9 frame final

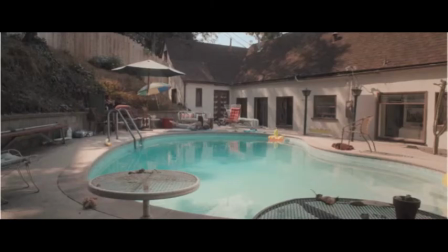Camera work is used in My Daughter's Boyfriend to show the mother and daughter's relationship. For example, a long shot is used to establish the mother and daughter taking part in yoga. Therefore, camera work is used to highlight the mother and daughter's bonding time. Sound is used in this frame to build atmosphere. For example, the diegetic dialogue from the mother and daughter connotes that they are having a positive bond.
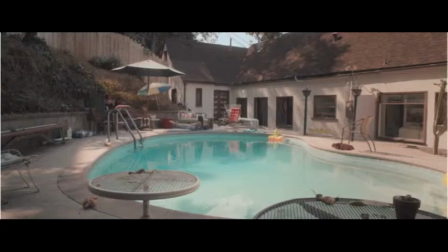Misele son in this frame is used to emphasise the relationship between the mother and daughter. For example, the setting is in a quiet, secluded place from everyone else.
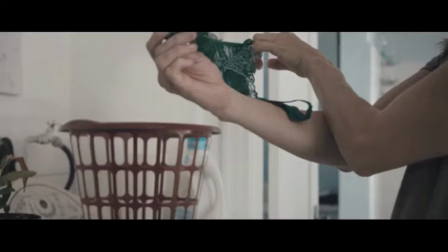Through camera work, a close-up is used on the underwear the mother finds. Through the use of the close-up, connotes that the mother is taken back and surprised. The mise-en-scene used of the underwear is used to signify sexual activities.
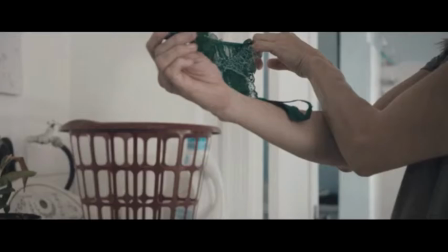The fact that it was a thong suggests that perhaps she, the female protagonist, has been engaging in sexual activities. Sound is used to emphasise the moment. For example, silence is used to highlight the mother's emotions of her being shocked.
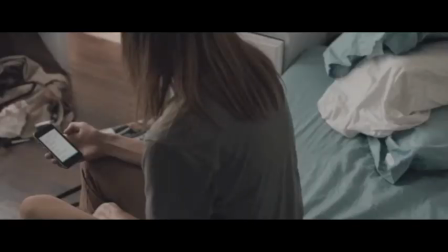An over-the-shoulder shot is used in this frame to suggest that the audience shouldn't be looking. This also applies to the mother as it suggests that the mother is almost spying on her daughter. Mise-en-scene is used through the prop of a phone.
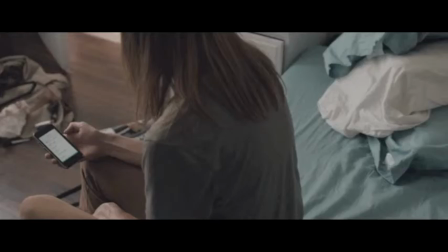This suggests that perhaps the female protagonist had sent pictures of herself to her fellow companion. through editing of a red block suggests that the female protagonist has been sending pictures
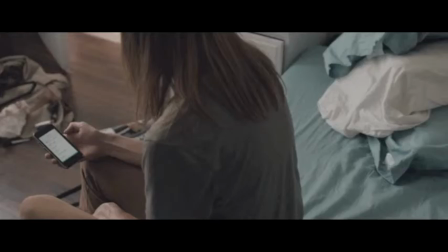of herself as the red blocks signify the fact that it's not acceptable. The non-diegetic sound of the shower behind suggests that the mother chose to look at the phone while her daughter wasn't there just in case she found something suspicious. Camera work is using this frame to show the the house. For example, the depth of field is used to connote that the mother feels uncomfortable as she is at the back of the frame. The low key lighting is used through mise-en-scene to highlight the dull relationship between the mother and the male protagonist. Sound is used to show normality. For example, the diegetic sound of opening and closing doors repeatedly shows that perhaps the male protagonist was doing this without permission.
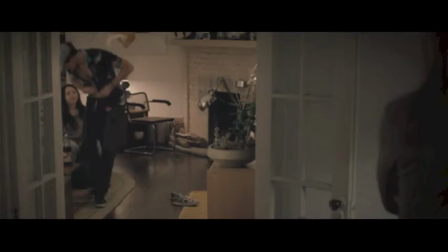A point of view shot is used to show the mother's view. This connoots that the mother and audience shouldn't be looking. Mise-en-sen costume is used to antagonize the mother. For example, the male protagonist takes off his shirt. This connotes that it's not satisfying for the mother.
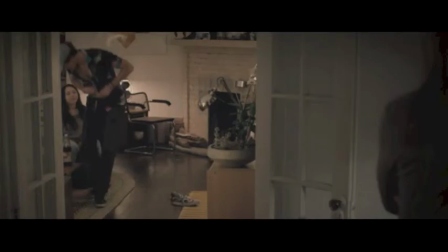The diegetic dialogue used is quiet, therefore suggests that the mother was listening in on their conversation.
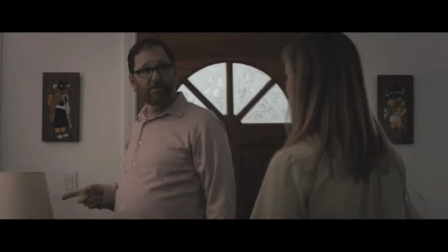A mid-shot is used to show the distance kept from the parents. For example, by them keeping their distance suggests that they are separated, therefore connotes that the mother is afraid of her daughter getting into a relationship because of past experience.
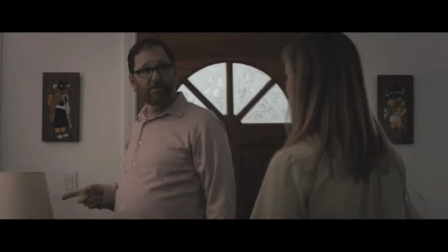The prop of the lamp is used as the cause of the parents' disagreement which suggests that they argue over small things. The diegetic sound of dialogue is used to portray the disagreement as both parents' tone of voice is done.
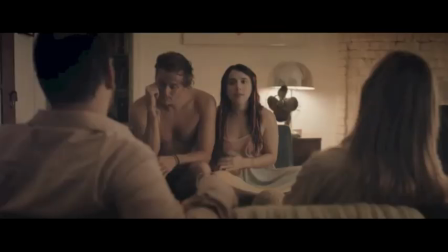Another the shoulder shot is used from both the children and parents' perspective as this connotes that they are trying to have a mature conversation. Through costume, the male protagonist is not wearing a shirt, therefore this can be interpreted as him being disrespectful.
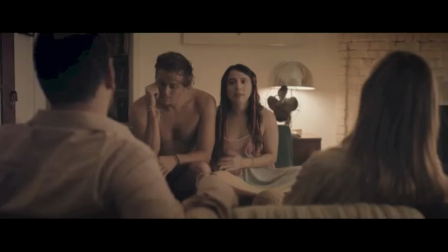The diegetic sound dialogue is used as they all exchange a conversation. You're ruining your life because of this arsehole, is what the mother says, suggesting that the mother does not like the male protagonist. A shot-reverse shot is used to cut back and forth from the children
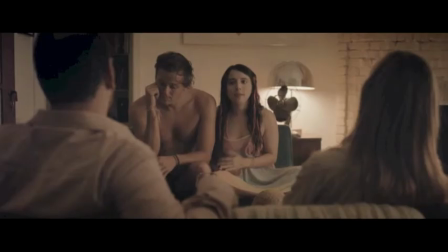to the parents to connect that they are trying to compromise.
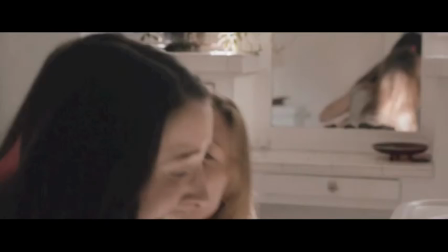A close-up is used of the daughter hurting. The mother is helping her, which reinforces their bond in the beginning. It's blurred and shows their reaction through a mirror which suggests instability. Through the setting of a bathroom and the female protagonist crying sets a depressing atmosphere because of the way the female protagonist is acting.